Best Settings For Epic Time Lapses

Sorry about the wind, but we're on the beach and it kind of goes with the territory. What we're looking for is the difference between, we're going to say 2-second intervals versus 5-second intervals versus 10-second intervals. And we want to see, how the motion looks at each different scene. First stop is the beach, right on the shoreline, and with the ocean. It's in the morning, there's not many people here. We may see a random person walk by here and there, but we're looking at the motion of the water and the motion of what little bit of clouds we have in the sky. So, I'm not being real picky with the scenes because every scene's going to be different and you're going to have different dynamics going on all the time. It's just to show you the difference between the intervals and how they fit each different general kind of scene. Right now we have very little motion, so I'm guessing we could get away with the 10-second interval and be okay.
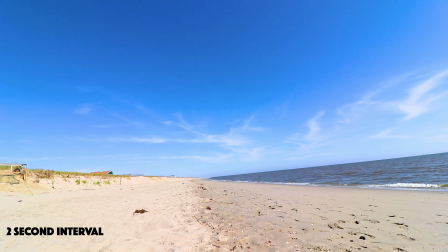234s
First is the 2-second, then the 5-second, and then a 10-second. And in this first scene, I want you to notice the clouds. The clouds are going to be basically the main subject of the time lapse. In fact, the clouds are always going to be important in time lapses that are done outside.
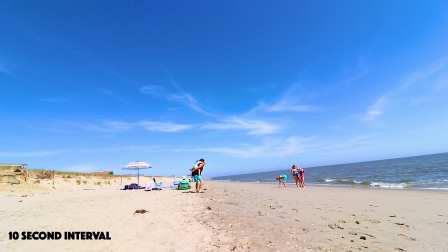250s
They just show some beautiful movement, something that's just bigger than normal.
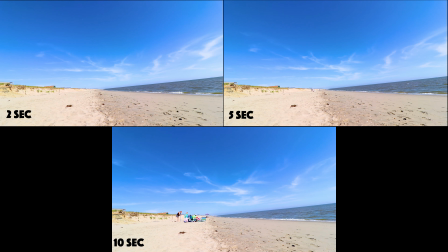255s
You don't see clouds move like that normally. So when you do see it in a video, it just kind of captures your attention.
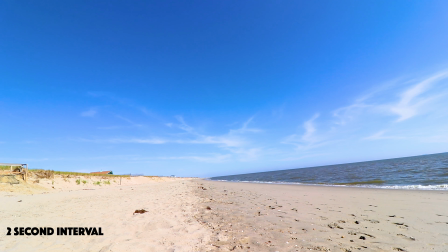262s
But if your subject is like the people on the beach, you're going to want to slow that interval down. I think you can kind of see that in this comparison. You really need to determine what the subject is, and to be honest with you, sometimes you don't know that until you start shooting.
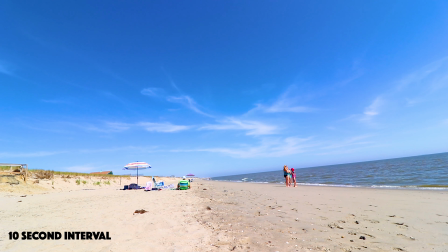277s
So sometimes a nice middle ground like 5 is a good place to go.
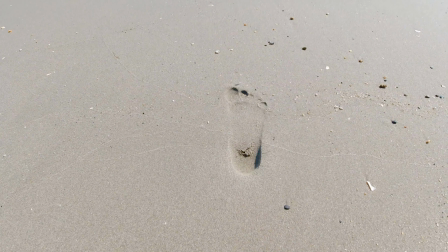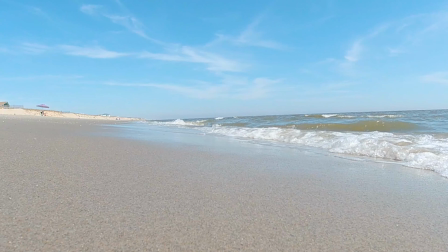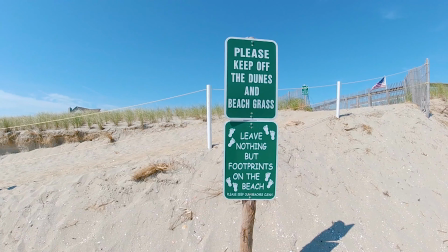That took incredibly too long. I'm on the beach early. There's not many people out there, but that one family comes strolling down the ramp and they think it's a good idea to sit right beside me, all in my space, and they have little kids. Now, don't get me wrong, I love kids. I have 2 kids, but you know, if you're not keeping an eye on them, they can tend to, you know, get into other people's space. And this family decided they were going on vacation completely and not paying any attention to their kids at all. So what do? They're walking right in front of my camera, picking up seashells, girls getting ready to touch my camera, and mom and dad, nowhere to be found as far as, you know, hey, don't do that. Hey, maybe you should give him some space. Hey, come back over here. Nothing. And it's just, people are just crazy, man. People are absolutely crazy. So here's a little bit of a different scene. We got a little bit of motion with some boats in the background, and you know, not really a whole lot as far as clouds go.
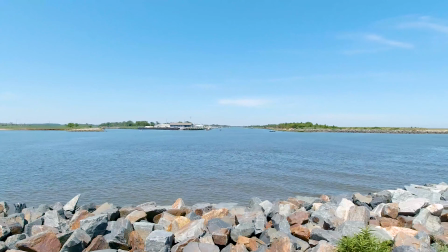370s
Same thing as the last clip, but this one we should see a little bit of motion, a little bit of action with some boats going back and forth.
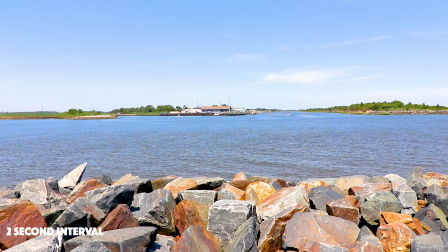378s
I would say the boats are probably the main subject of this time lapse, and you can see in the 2-second, the boats look pretty good. There's, you know, especially when there's a lot of them going back and forth, the boats look really nice.
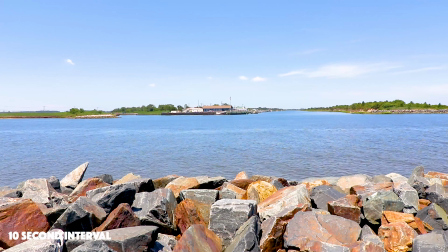391s
But when you get to the 5 and 10-second intervals, the boats are just kind of choppy looking.
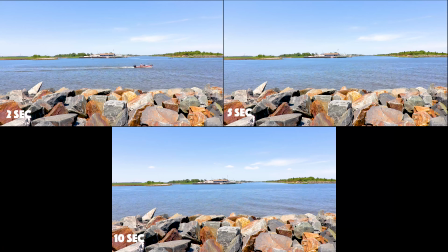397s
The water kind of stays the same. It just kind of speeds up or slows down according to whatever interval we're using. But the boats, I think, are a big part of this time lapse.
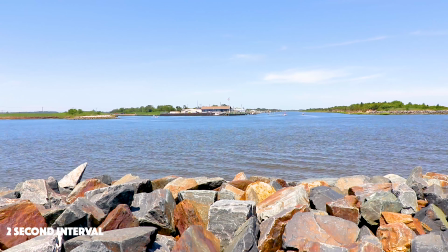408s
And so therefore, I think I would shoot this in 2-second or 3-second interval. However, the clouds look better in the longer intervals because you're getting more motion out of them.
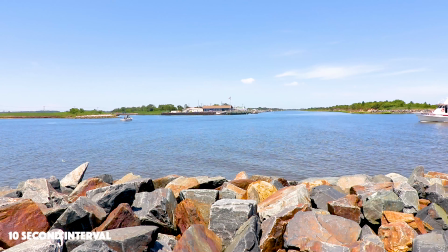417s
So it's just important to identify what you think the main subject is before you start your time lapse.